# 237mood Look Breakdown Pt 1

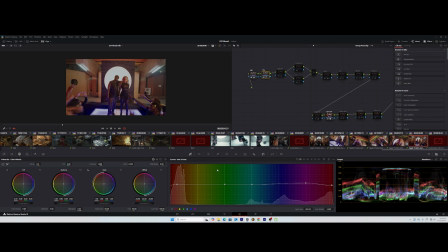But then if you put little salt, little Maggi at the right time, you discover that at the end of the day you have a very delicious soup. So basically that's how color grading works. You do little changes, and then at the end of the day you have a great image. So basically that's what I did.
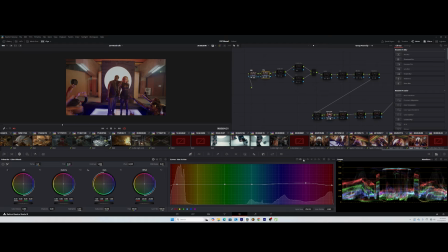Under HSL, I just reduced the saturation of these colors, blue and magenta, and also change the hue of this color just a little, and also the hue of the reds, I brought it down a little so I could have
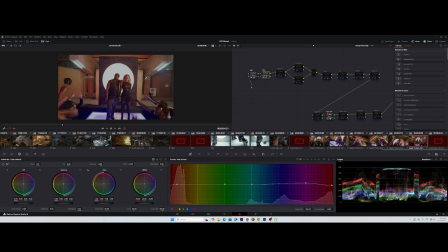some nice colors there. And then after that, I came over here and did my subtractive saturation, which is more of filmic saturation. Instead of adding light when I'm saturating,
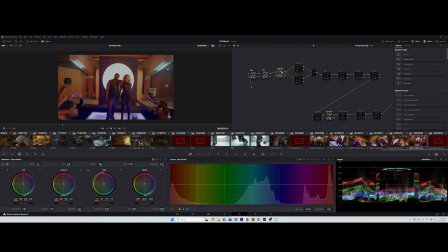I'm instead bringing down the lights and making the colors dense when I add saturation. So how did I do this? I came over here under color space, and I changed the color space to
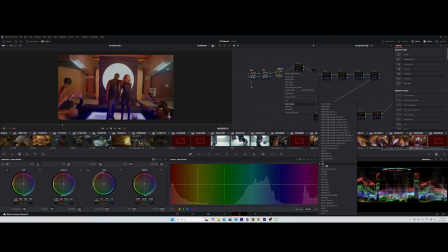HSV, that's hue saturation value. So when I change the color space to this, under the channels, I take away the H, which is the hue, I take away the value, and I'm left with just the saturation.
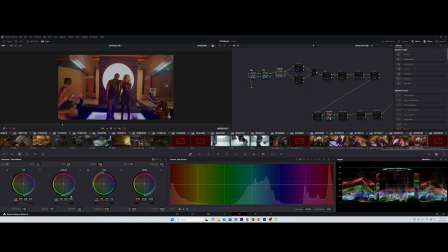So now any controls that I change here will affect just the saturation. So I use the gamma, increase it a little, and then increase the gain just a little, so I can have like good rich saturation, but without making it feel unnatural.
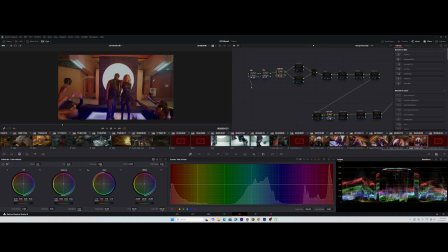That's what I did. So This is my subtractive saturation, and I did it under the group post clip, so it should affect all the other shots in the group, so that's fine. After that, I went ahead to
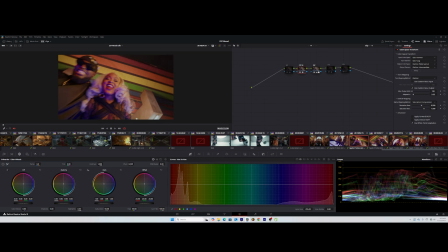go over to all of my shots in that group to ensure that everything looks the way I want it to look.
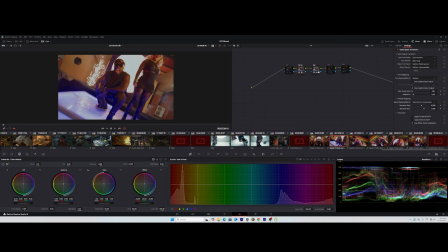So looking at it is actually looking good, and but I think there's a lot more we can do.
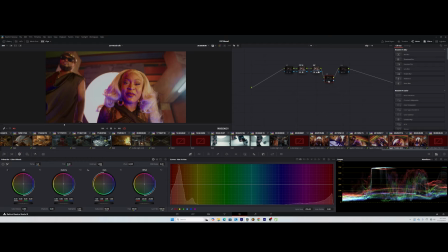So under the clip, I had to do some white balance because I felt like the image was a little too warmed for my liking, after doing the subtractive saturation.
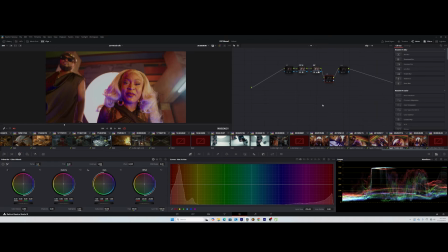So I wanted to bring out some warmth away from the image. And how did I do that? I did white balance, but I did not do it under the group post because I wanted it to be relative to each shot.
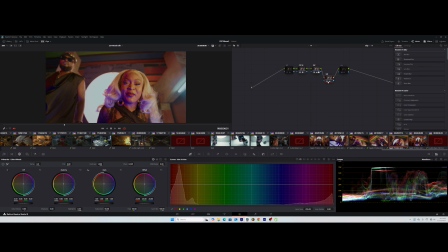So I did it under the clip, and you can see here, this is before and after,
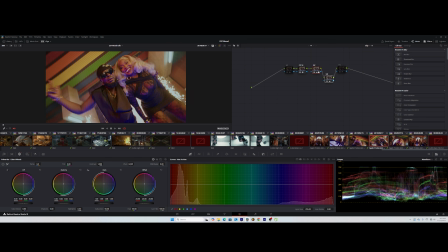and I went ahead and copied that same white balance to all the other clips
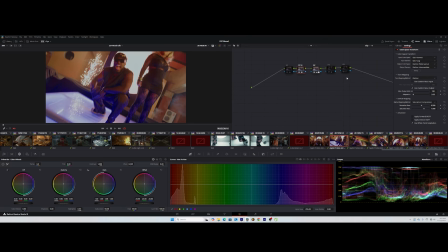in the group, differently, so that if maybe I need to change something here on this shot, I'll just change it right here without affecting the other clips.
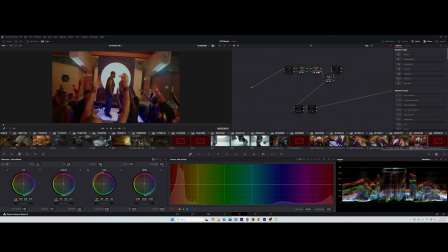So that's how I went ahead to do the white balance under this clip. And then after, I think I was ready to start fine-tuning my look, start bringing those colors that I really really like.
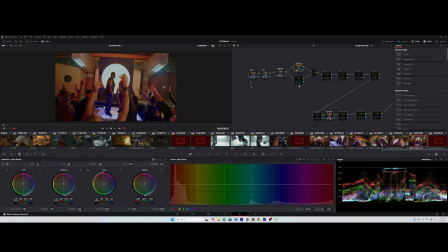So I had two notes here for group, but I literally used one, and I used the color slicer. You can see before and after. So under color slicer, basically I just wanted to fine-tune this blue a little more.
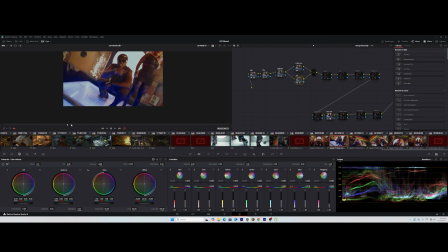Remember, I told you I don't like to push my tools too much.
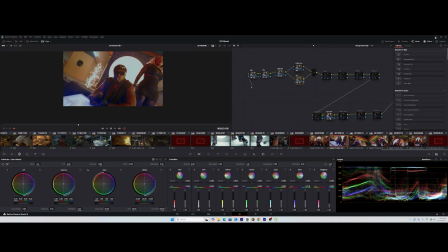I like to do little changes which finally end up giving me the look. So under the color slicer, I just pushed the hue of the blue a little towards the cyan.
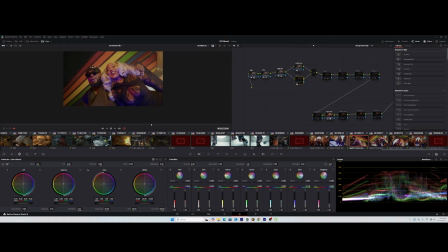So I did say this is before and this is after. Before, after, you can see right here, I just did this. I pushed it a little bit, and that was okay for me.
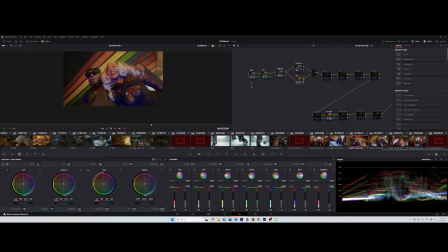The blue was not yet exactly how I want it to be, but these little changes is a step towards how I want it to be. So I'm okay with it. I don't need to do too much. I'll move ahead to the next thing, which is the skin.
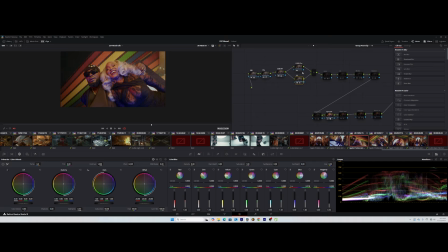So before the skin, I had to work on this blue, like I had to take this blue to where I want it to be, and I did not want to do it under the group post clip.
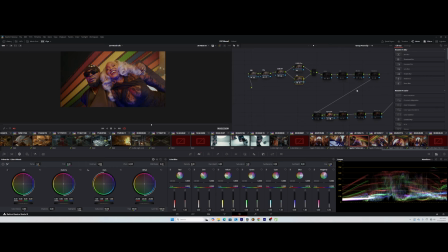Somehow, for some reason, I felt like it's going to break. So I had to do the final changes under the clip. So if you see this, bam, there you go.
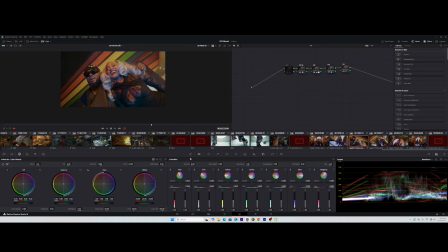So under the clip, I did HSL and just brought up the hue up of this blue and magenta, and it gave me this. I also brought down the saturation quite pretty much, and it gave me this.
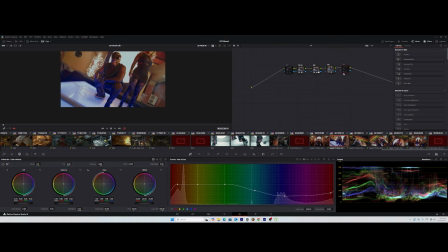And then I copied this to the other shots in the group. I copied this to the other shots in the group so that it stays consistent,
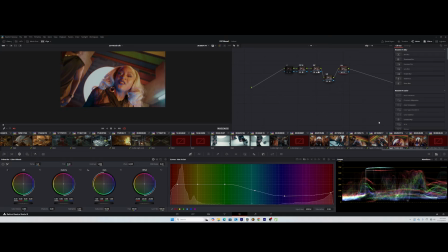and it looks nice. I didn't want to do this under the group post. For some reason, I felt like it worked better under the clip than under the group post clip. So that's how I did this,
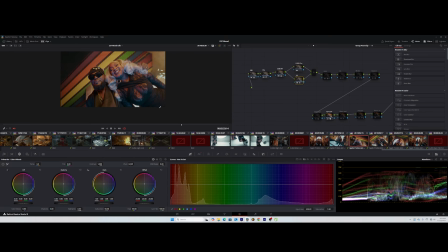and you can see now the color feels natural, feels nice, just like I wanted. So I went over to work on the skin, which is the next. So you can see before and after.
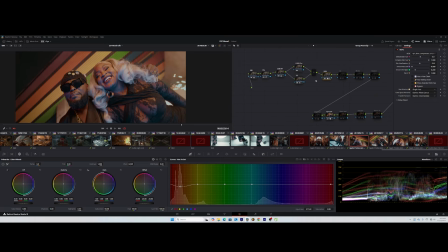So this is like fine-tuning the skin, and what I did was to use a DCTL from Kazi skin compressor, and I just applied it on the shot, changed the compression of the skin right up to
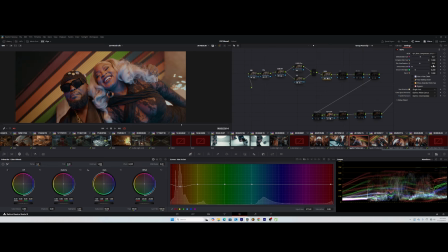1000, and then I started moving the hue, back a little, just to ensure that the skin is right on the skin tone line, and you can see this before after.
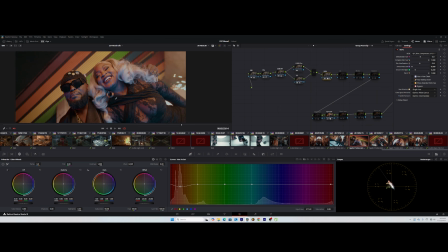And remember, I also brought down the saturation of these warm colors just to ensure that the skin is blending quite very well with the blue colors, and that's it. So after the skin, the next thing I wanted to do was to,
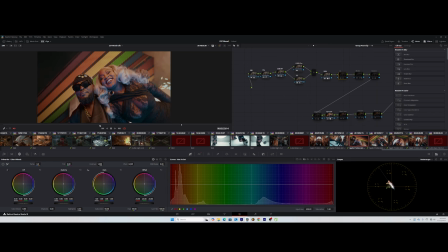fine tune, because the look already looked pretty nice for me. Like with this, I could export and the artist would be happy, but I just wanted to, take an extra step towards perfection, even though perfection doesn't exist, but that's me anyway.
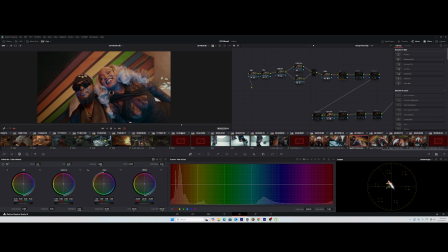I always like to do, add 1% onto what I'm doing just to keep it or make it nicer or give it more cooler look. Why not if I can do it? So that's what I did.
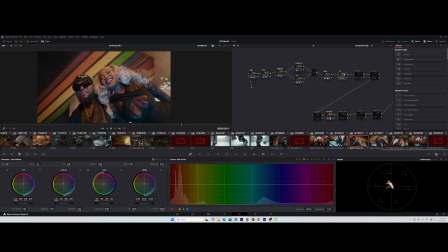So right here, I just added one more color slicer, and this color slicer was just to help, like, see what it's doing, was just to help fine tune this color a little, this blue color a little,
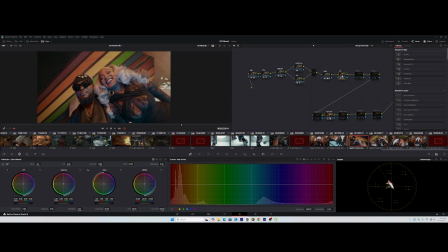so it doesn't look fake. I always like when my images feel like I'm not color grading. Like it feels like I didn't color grade. I just captured it like that. I always like when it feels that way.